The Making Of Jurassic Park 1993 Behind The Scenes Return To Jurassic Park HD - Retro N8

During the scene with the raptors in the kitchen, Steven, what he wanted was for me to absolutely let loose, go crazy when I was running towards the door to push it closed and save my brother. He said, scare us.
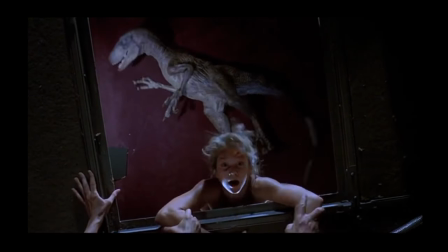(41:23)
Well, what was interesting is with the new technology, it allowed you to do facial replacement.
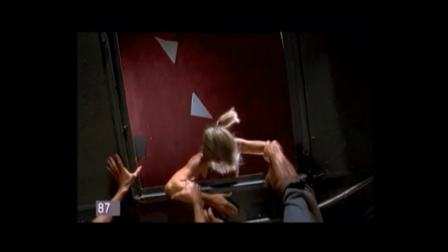(41:28)
And when Lex fell through the vent system and was holding on, that was actually the stunt person.
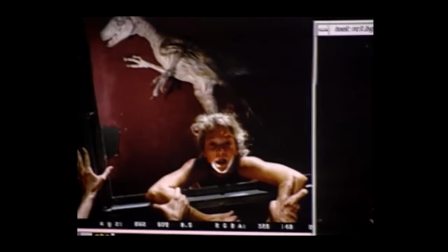(41:34)
And then they filmed Ariana Richards looking up, and they put that in and replaced the stunt double's head. I like the juxtaposition of the fact that dinosaurs have come back to life and they're roving within a kind of museum of natural history.
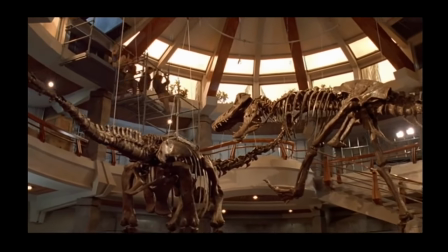(41:53)
So you've got the fossil record, and then you've got the evidence of the hubris of science,
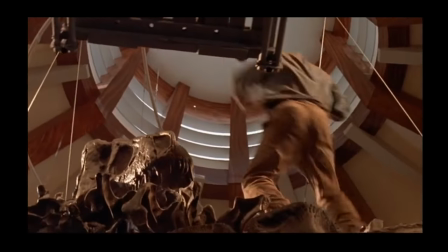(41:58)
dominating and perhaps wiping out all memory of the fossil record at the very end.
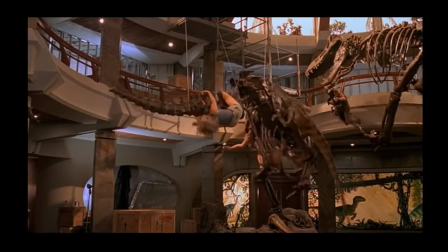(42:04)
There's a shot of me sort of hanging from a skeleton, and I remember Steven crawling down on the floor and looking up at me as I was hanging from this, and he was like, 4 hours of hanging from a bone. You wanted to be an actress. And then the sequence at the end, I remember the bones are supposed to be falling down on me, and they did that reverse, so I had to actually act in reverse, which was the whole new thing for me. Then I remember watching it in the movie theater and saying, hey, look at that, it works. We went to a bowling alley and we recorded the impact of the ball on the pins really close,
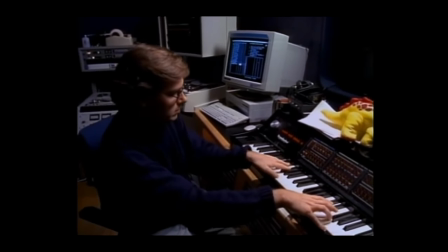(42:42)
and it made this clacky sound that was great. And it turns out, sounds perfectly like fossil bones collapsing.
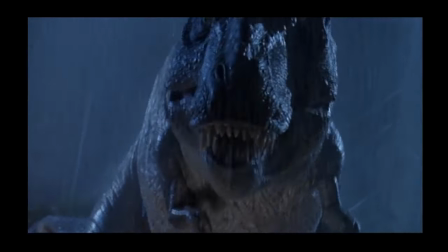(42:51)
So the raptor is a teenage dolphin and the T-Rex is a baby elephant and the collapsing fossils is a bowling alley. So if you think of it that way, it has no impact at all. So don't think of it that way.
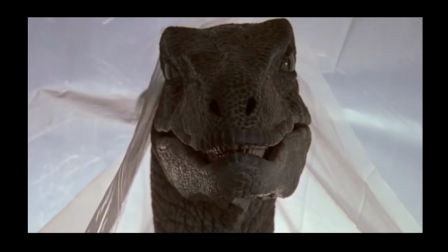(43:05)
Originally, the raptor was going to have his kind of final say-so in the movie.
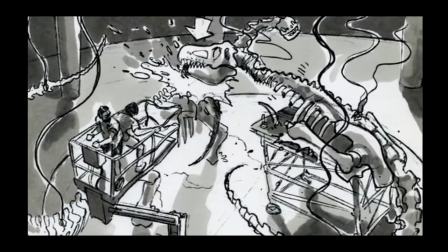(43:11)
And the raptors go up and they shake all these bones, and for some reason all the bones fall down, and a rib goes through one of the raptors, and the raptors in the teeth of the Tyrannosaurus skeleton. It falls to the ground and it crushes them. We were so taken by how powerful the scenes were dramatically.
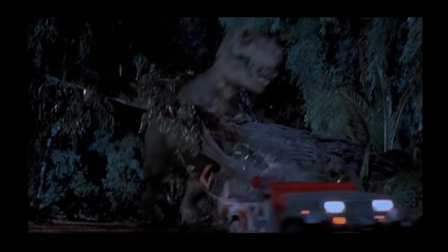(43:32)
Whenever the T-Rex was in them, he was like our star. That Steven called Rick Carter over,
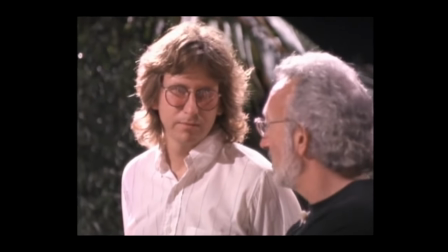(43:38)
and we started to talk about how we were going to keep the power of the T-Rex alive throughout the end of the movie. He said, I've got to have the T-Rex back. And I said, well, how does it get in? Now, I was thinking, how does it get in the building?
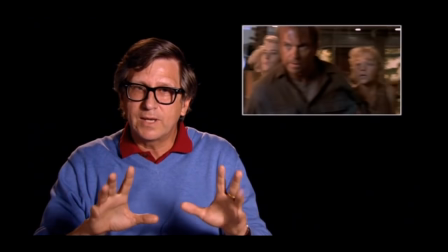(43:51)
What he said was, well, Grant's backing up, and the raptors are coming forward,
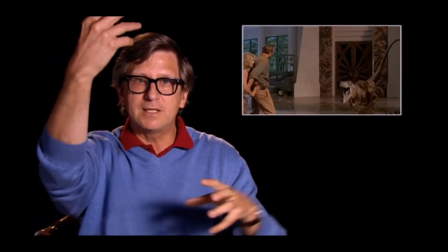(43:56)
and one of the raptors jumps in the air, and this T-Rex comes in and grabs it. And I just cracked up because he described how the T-Rex got into his movie, not how it got in the building, from the top of the frame.
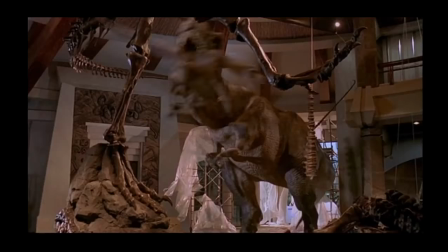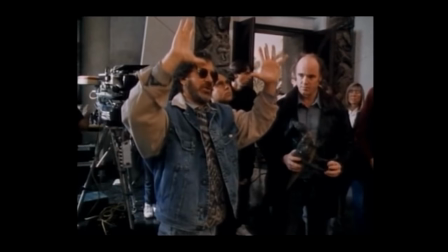(44:17)
You just needed something like that, something like really big. So he had it all worked out, how like the Tyrannosaurus would come in like the cavalry and save the day.
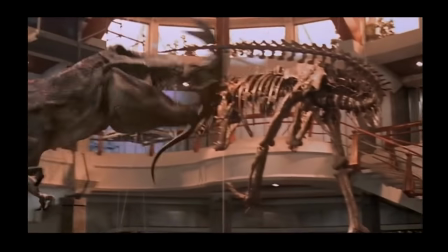(44:28)
I wanted the movie to end with the T-Rex having killed the last raptor, giving that heroic King Kong-esque roar. And I thought it would be great to let the banner, when dinosaurs ruled the earth, fall because it was an irony.